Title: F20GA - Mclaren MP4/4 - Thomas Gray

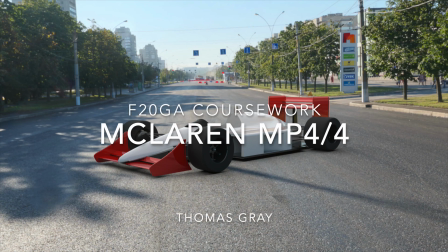0:00 Hi, I'm Thomas Gray and welcome to the demonstration of my Mclaren MP4.
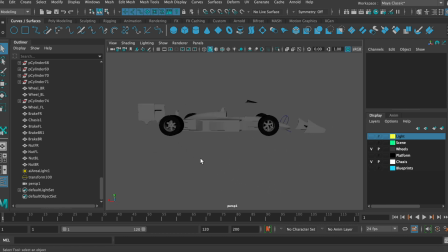0:05 The model was created in Autodesk Maya and consists of 7 main parts. These are the front wing, the chassis, back wing,
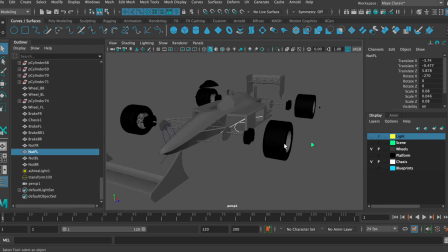0:16 windshield, wheel nuts, wheels, and the brakes.
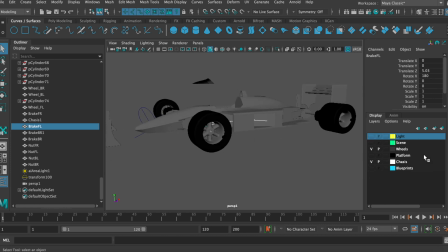0:23 To organize the development, parts were assigned to different layers.
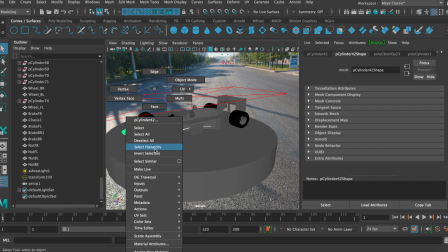0:28 Physically accurate materials were assigned to the parts. AI car paint was used heavily for the car's body.
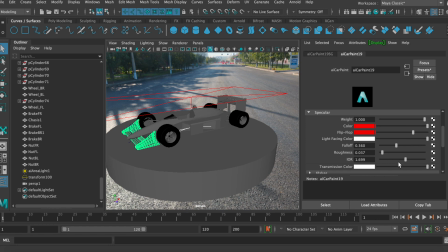0:41 Adjustments were made to the roughness and IOR of the materials to create a shinier, more reflective effect.
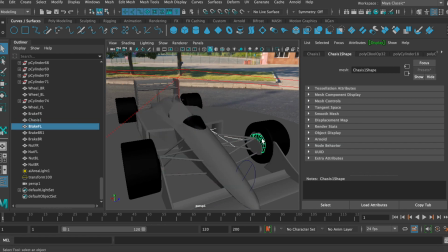0:49 AI standard surface was also used for some of the hardware in the brakes and wheel nuts. The brushed metal preset was used and adjusted to create a more realistic metal look.
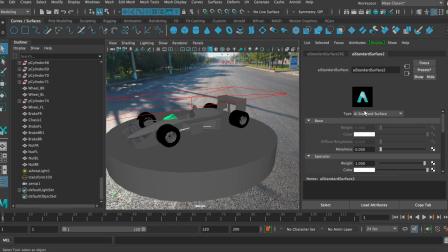1:01 The glass preset was used for the windshield, with adjustments to the colour to make it a little less transparent.
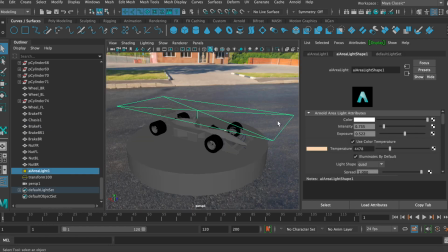1:10 To light the model, an AI area light was used and placed directly over the car. Changes were made to the luminosity and exposure to get the right light effect on the car.
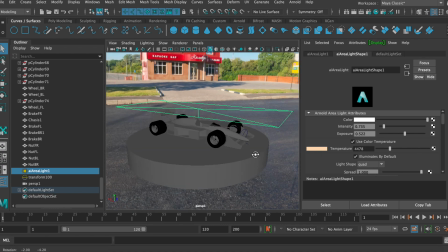1:22 Also changing the temperature of the light gave the scene a warmer feel.
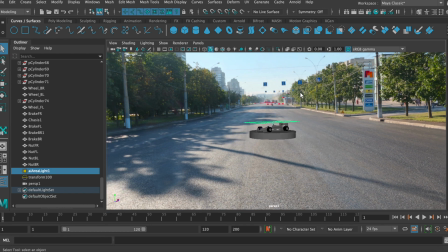1:27 To make a scene for my model, I created an AI sky dome and attached a 360-degree HDRI photo.
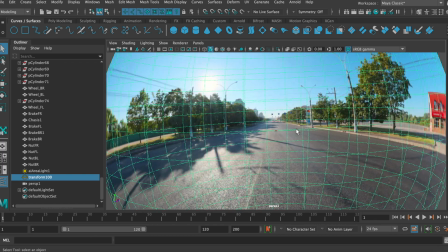1:34 The platform on which the car is sat on uses an AI shadow matte material,
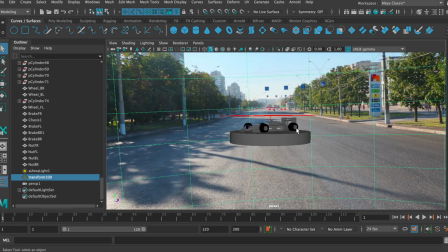1:40 which becomes invisible when rendered but still creates a shadow for the car. With the right camera angle, it creates the illusion that the car is there in the scene.
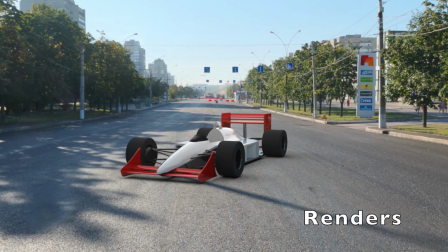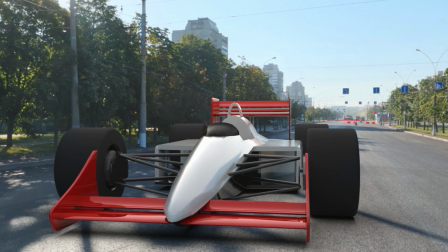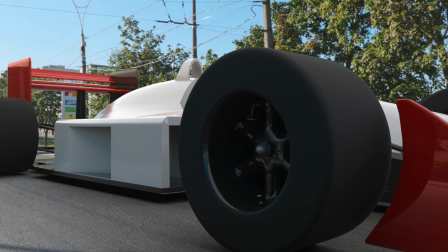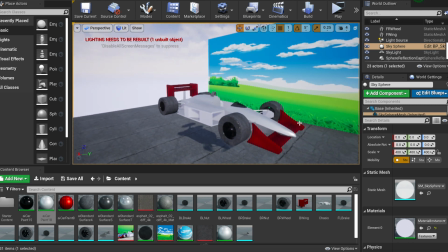2:06 The model was then moved from Maya to Unreal Engine 4. This was done by exporting each piece as an FBX file.
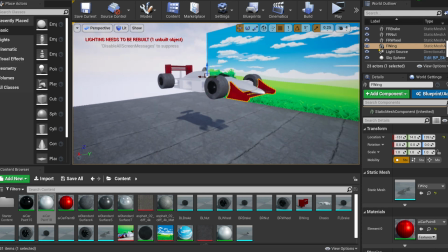2:18 The model was then reassembled in the new workspace.
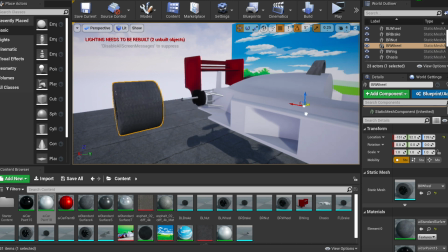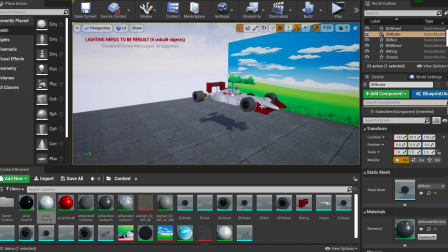2:34 To give some context to my model, I imported a road texture and an image of some background scenery which I applied to a cube.
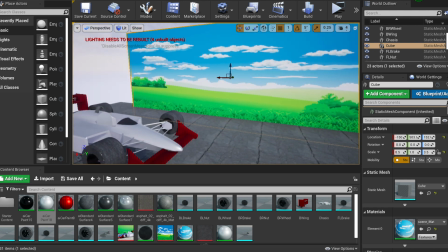2:42 This was then duplicated for the animation video.
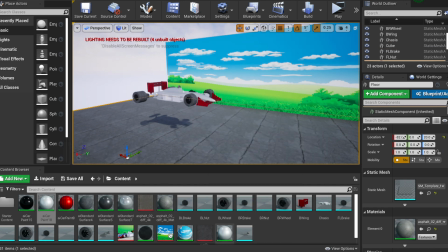2:46 Materials were also transported through the FBX file, however when they arrived in Unreal, they weren't physically correct and had to be changed.
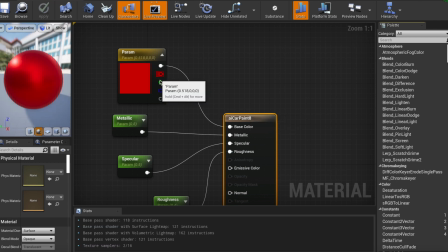2:54 This was done in the material editor and adjustments were made to the metallic, specular and roughness components of the material while also changing the colour.
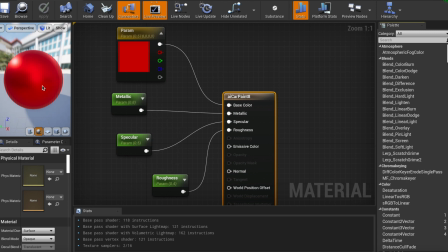3:02 This gave the effect of the car paint that I was looking for.
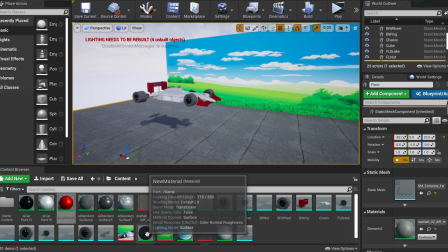3:07 A rubber texture was also applied to the wheels and the opacity component of the windshield material was also edited.
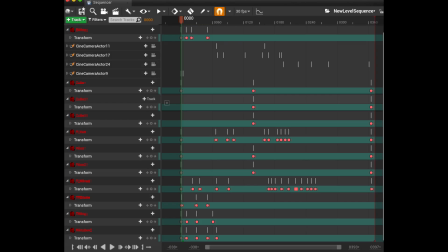3:16 The animation was made in a level sequencer using 4 main cameras. Here you can see all the actors and their key frames.
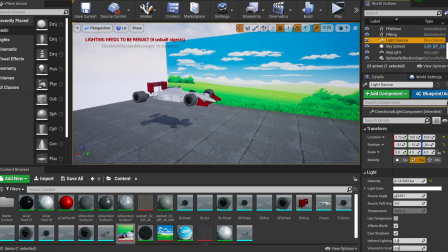3:28 To light the scene, I used a sky sphere and a light source to create physically correct light and shadows.
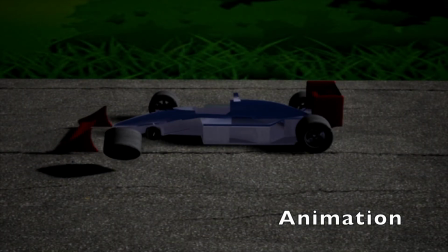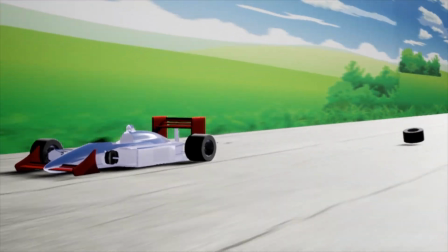An interactive component visualization was made using OpenGL APIs.
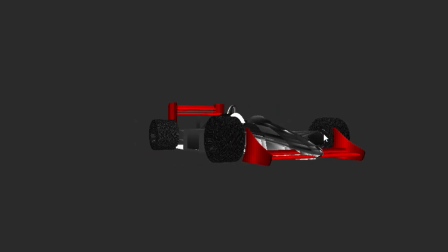3:55 The model was exported from Maya using OBJ files. As you can see here, materials have been added to the different components of the model.